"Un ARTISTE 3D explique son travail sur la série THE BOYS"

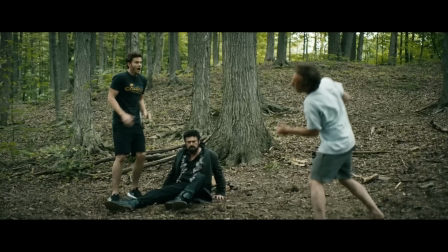La saison 3 a introduit un nouveau personnage joué par d'ailleurs un des frères Winchester dans Supernatural et du coup,
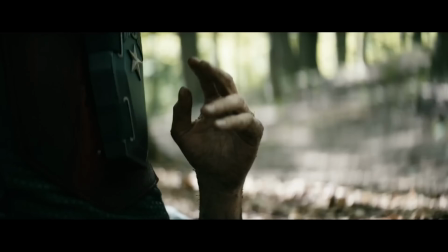lui, c'est le soldier boy et il a un pouvoir d'énergie un petit peu qui lui sort du thorax. Qu'est-ce que tu as à nous dire sur ce pouvoir-là ? Alors on a fait au tout début, il me semble que c'est dans l'épisode 4,
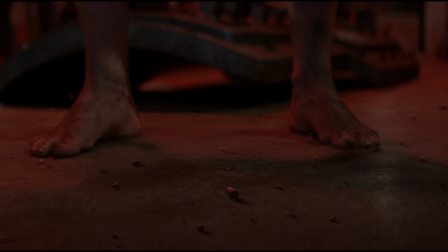quand Sojo Boy justement sort de son espèce de prison. Bon, il fait sa première décharge de plasma, je ne sais pas comment on peut appeler ça. Encore une fois, on travaille avec le VFX sub sur ce qu'il veut et pour avoir ce look. Encore une fois, on essaie de rester très réel, c'est-à-dire que la lumière, comment elle va réagir à la caméra. On essaie de ne pas partir sur un truc,
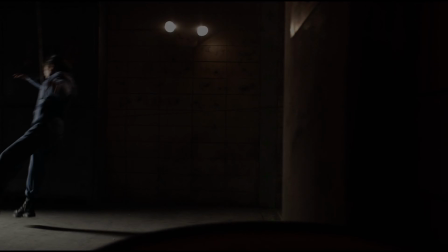justement comme tu as dit Marvel, il y a vraiment une identité avec The Boys. on n'a pas envie de copier coller d'autres choses qui ont été faites on pourrait mais c'est vraiment pas le but le seul effet comme moi perso j'appelle l'effet extremis toute la peau quand on voit dans l'épisode on peut voir les veines la peau qui s'illumine les codes tout ça donc ça a été plusieurs qu'on appelle l'ailleurs en fait avec une lumière au centre et puis après il ya aussi un gros taf de com qui
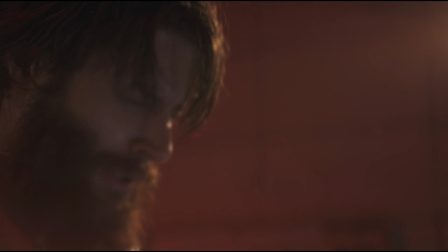est fait pour encore une fois blindé un bon mélange de cet effet tu vois ce que tu me disais dans l'effet de lumière moi je trouve qu'il ya un truc qui rajoute beaucoup de réalisme dans cet effet de lumière c'est que le fait que ça soit cramé quoi tu mets
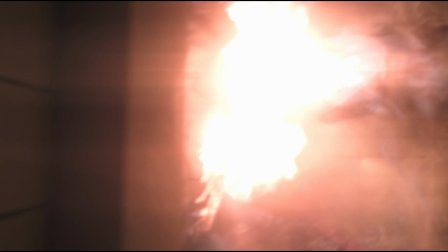pause c'est cramé c'est comme si tu vois et la caméra est exposée pour voir l'action vidéo et que du coup forcément c'est une grosse source de lumière ça va être cramé tu vois et donc c'est pas comme dans les films blockbuster où lui tu vois toutes les flammes
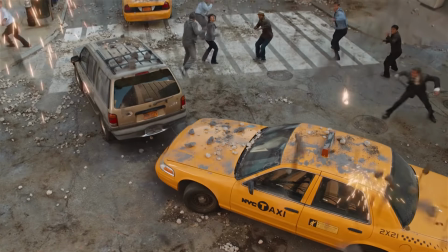les nuances de rouge de gris de jeunes là c'est peut-être ça qui rajoute ce côté flash du réalisme tu vois c'est comment ça on était ici demain on prend une caméra et qu'on est qu'il y a soldier boy en face de nous et qui nous fait un blast
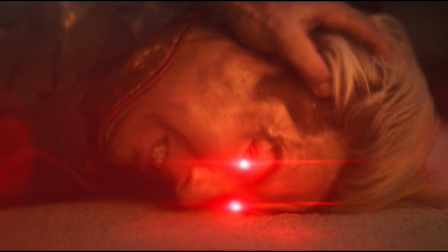et comment ça comment ça marcherait comment ça interagirait avec la caméra et du Du coup, c'est le but.
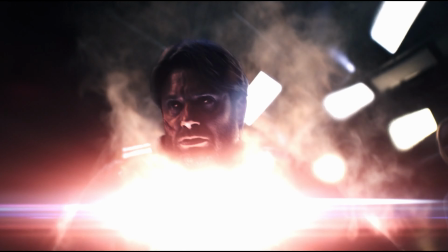Encore une fois, c'est vraiment dans le réalisme possible, crédible, on va dire.
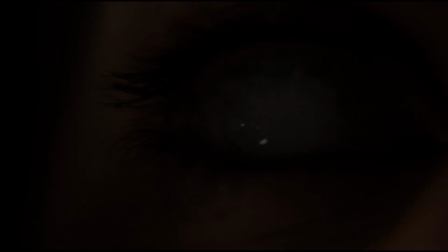Vous, vous avez bossé pour Amazon et du coup, est-ce qu'ils avaient des directives ?
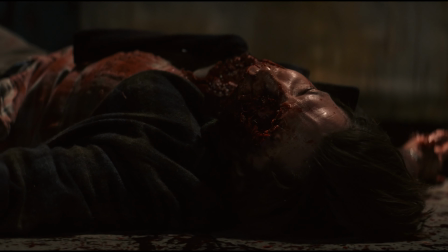Est-ce que vous aviez de la liberté en mode bon, on veut une tête qui explose, mais est-ce que vous avez un contrôle sur le look ou est-ce qu'il y avait des designs déjà préétablis ? Comment ça se passe un petit peu ça ? Non, malheureusement, quand on a des têtes qui explosent, il faut des fois regarder des références. Alors, c'est pas... Voilà, c'est pas le top.
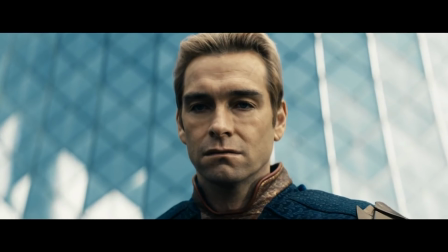Encore une fois, j'arrête pas de le dire, mais on essaie d'être dans le réalisme possible. Pas cartoon, pas surréel ou surnaturel.
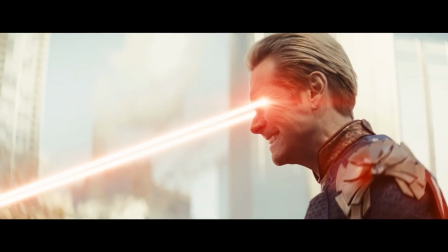On essaie de matcher les références au possible. Comme chaque show, comme production, tu sais, on fait ce qu'on appelle une first pass.
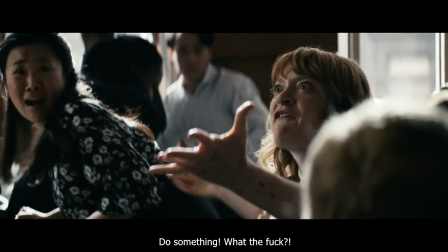Peut-être que le client va dire, on aimerait que la tête se découpe comme ça, peut-être un peu plus de sang, peut-être un peu moins. Donc il y a des retours un peu, jusqu'à atteindre encore une fois ce qu'ils veulent. Une fois qu'ils sont contents, au moins on sait ce qu'ils veulent et on déroule. Je t'imagine trop sur le Deep Web, en train de regarder des vidéos dark, peut-être t'exploser en mode ça, c'est pour les refs, hein.
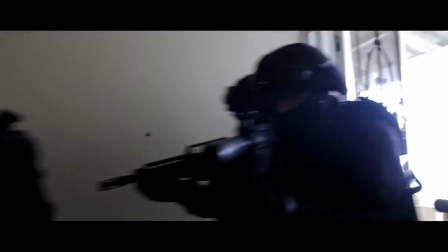Il y a le mec, il y a le GIGN qui arrive dans son appart et tout. Je travaille dans les défis spéciaux. Moi, ça va, tu vois, mais c'est surtout les look dev artistes qui font les textures et shaders.
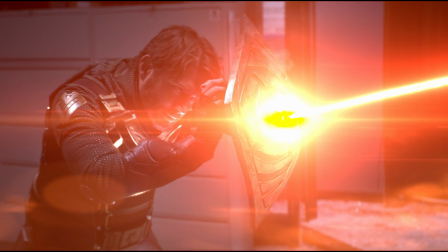Moi, c'est voilà, j'aimerais pas être en place. Après, il y a la séquence finale là où il y a le gros fight et tout, entre du coup, tout le monde.
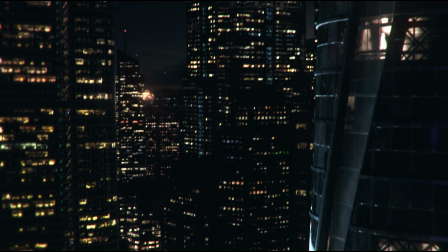Là, c'est un medley de tous les super pouvoirs. Il y a une séquence aussi où, du coup, on parle de Soldier Boy, où il passe à travers une vitre et explose dans la rue. Donc, vous avez bossé sur cette séquence. Est-ce que tu peux nous expliquer quelques petits trucs sur ce shot là ? Il y a eu beaucoup de challenges sur ce shot.
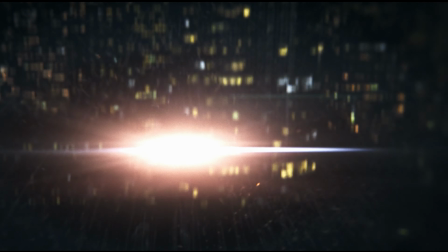C'est que ça a été filmé à différentes plates. Et encore une fois, le but, ça a été de mixer les deux et de faire en sorte que ce soit crédible, ce qu'on appelle light interaction.
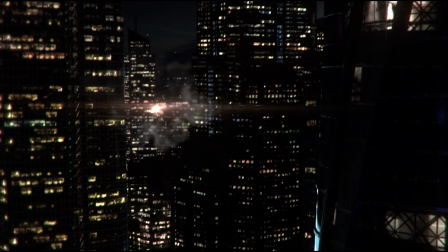Sur le décor, il fallait blinder.
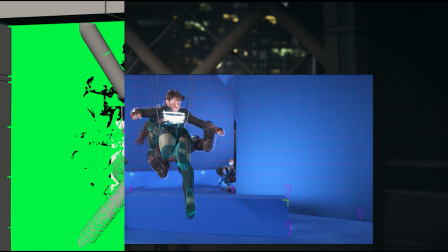Encore une fois, on voit son plastron briller, donc trouver la bonne intensité, comment ça réagit la caméra et puis s'interaction avec la vitre.
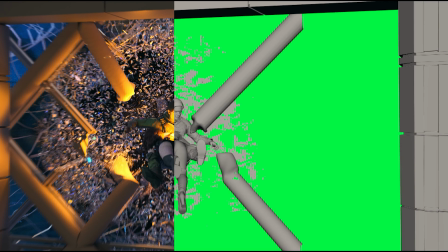un peu digi-double, ça n'a pas été le shot le plus simple, mais au final, c'est un régal.
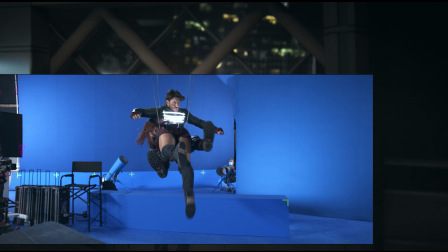On voit que sur le plan où le soldier me le passe à travers la fenêtre, là, c'est littéralement du scotch, parce que de base, il est dans un studio bleu, il a des néons sur le torse, enfin, c'est vraiment, là, ça n'a rien à voir, quoi. Là, c'est gros taf, quoi. Je ne sais pas combien de plans on bouxait ensemble, quoi. Quelques-uns. Toi, tu travailles avec quel logiciel dans ta boîte et tout ? Vous avez des logiciels déjà un peu dans votre pipe, que ce soit sans doute Maya. c'est avec quoi que tu travailles toi ?